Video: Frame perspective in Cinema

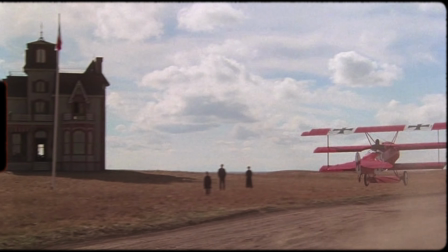8:05 Almost the entire film was shot during the so-called magic hour, about 20 to 30 minutes after sunset,
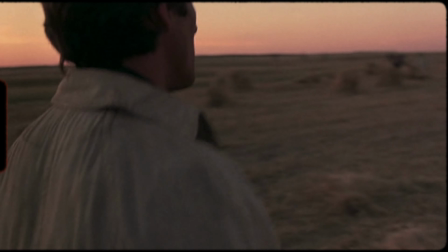8:14 sometimes before sunrise, when the light is soft, golden, coming from nowhere with almost no shadows.
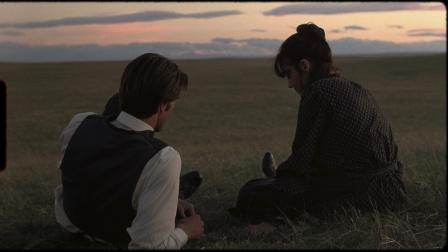8:22 This created the famous fairy tale atmosphere, but made shooting extremely difficult.
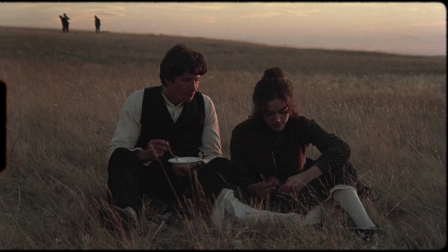8:28 Only a few minutes of footage per day, and actors and crew had to be perfect from the first or second take.
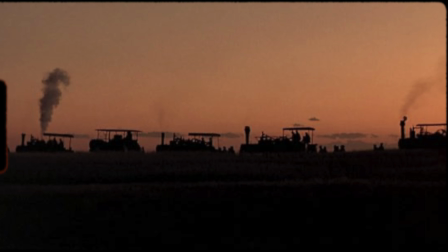8:37 Despite all the difficulties and near catastrophic production,
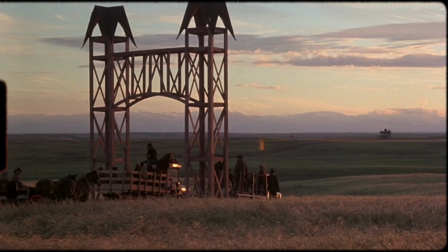8:41 the film won an Oscar for Best Cinematography and is still
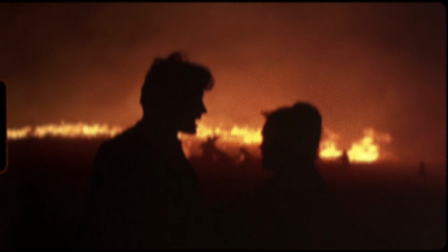8:46 considered one of the benchmarks for working with natural light in cinema. Now let's talk about aerial, atmospheric perspective.
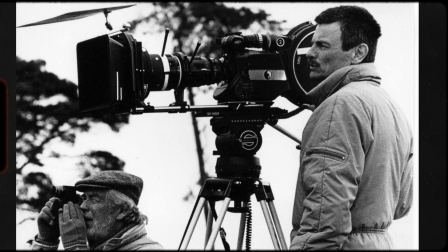8:56 This can be clearly seen in Andrei Tarkovsky's films Stalker, Mirror, Nostalghia.
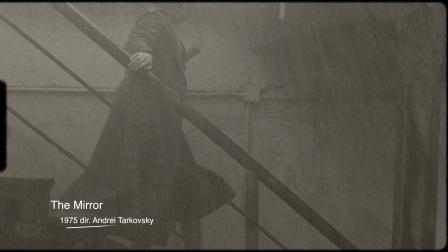9:03 Haze, rain, mist over the water, blurred distant plains, everything looks like a memory or a dream.
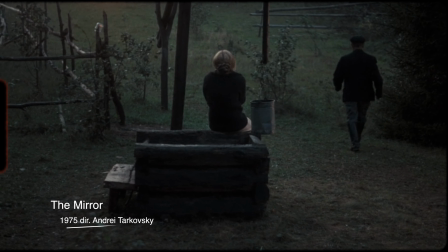9:12 We literally feel a kind of dreamlike state and a spiritual surge. In these movies we can see how the perspective of the frame creates artistic unique value. This is so important when we talk about artistic value.
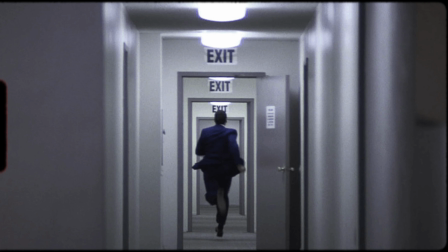9:33 This is what it means. Frame, perspective in cinema.
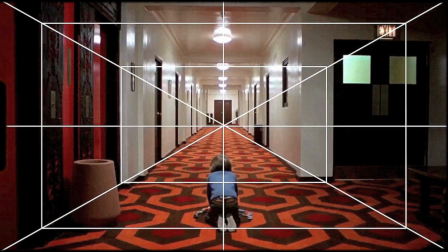9:38 Unlike painting or photography, in cinema perspective works dynamically.
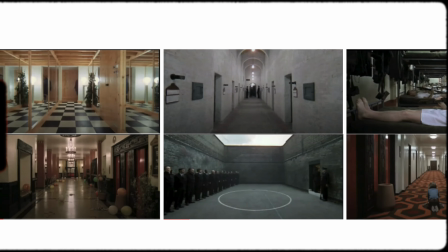9:43 It changes with camera movement, character movement, focus pulls, and editing.
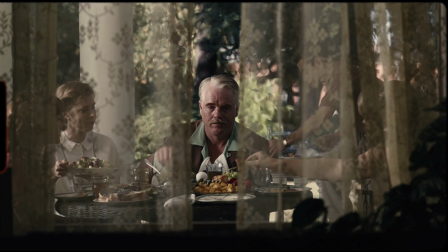9:49 Frame perspective is the viewpoint and distance from which the camera shows the scene and characters.
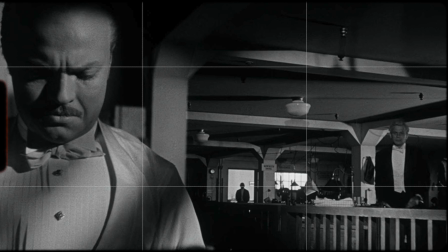9:55 It affects
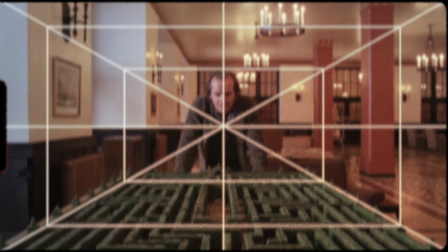9:57 The sense of depth, scale, closeness to the hero, and even our attitude toward him. Perspective isn't just about beauty. It serves meaning. Perspective controls the viewer's emotions, shows power,
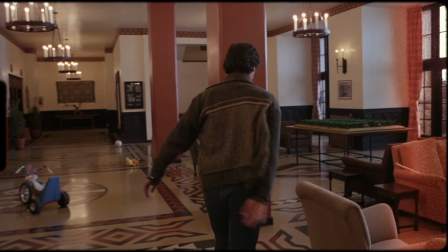10:15 fear, loneliness, intimacy. Frame perspective tells us who to sympathize with, who to fear,
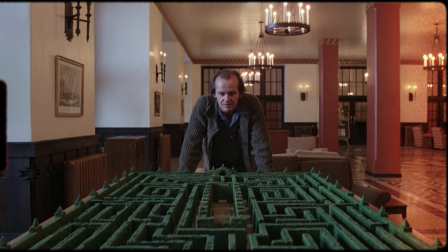10:23 and sets the mood of the scene without words. It's probably worth saying that there are a huge number of techniques and applications for these methods. Every film is a whole world, and every world is built through people.
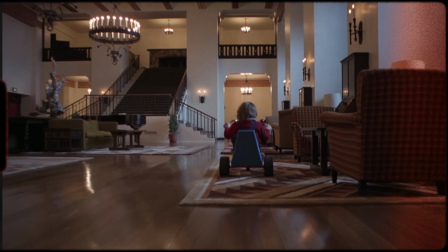10:47 We love many films precisely for their artistic component.
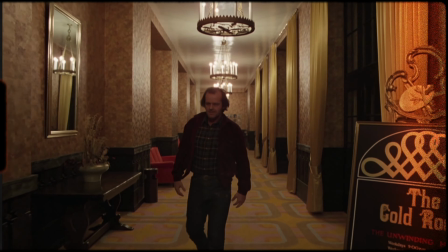10:52 We love many films not for what they're about, but for how they tell the story.
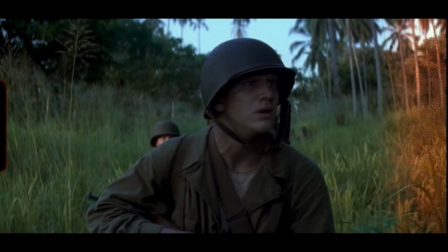10:58 And cinematography is incredibly important in that. Literally irreplaceable. Thanks for watching, like and subscribe to the channel. See you in other videos.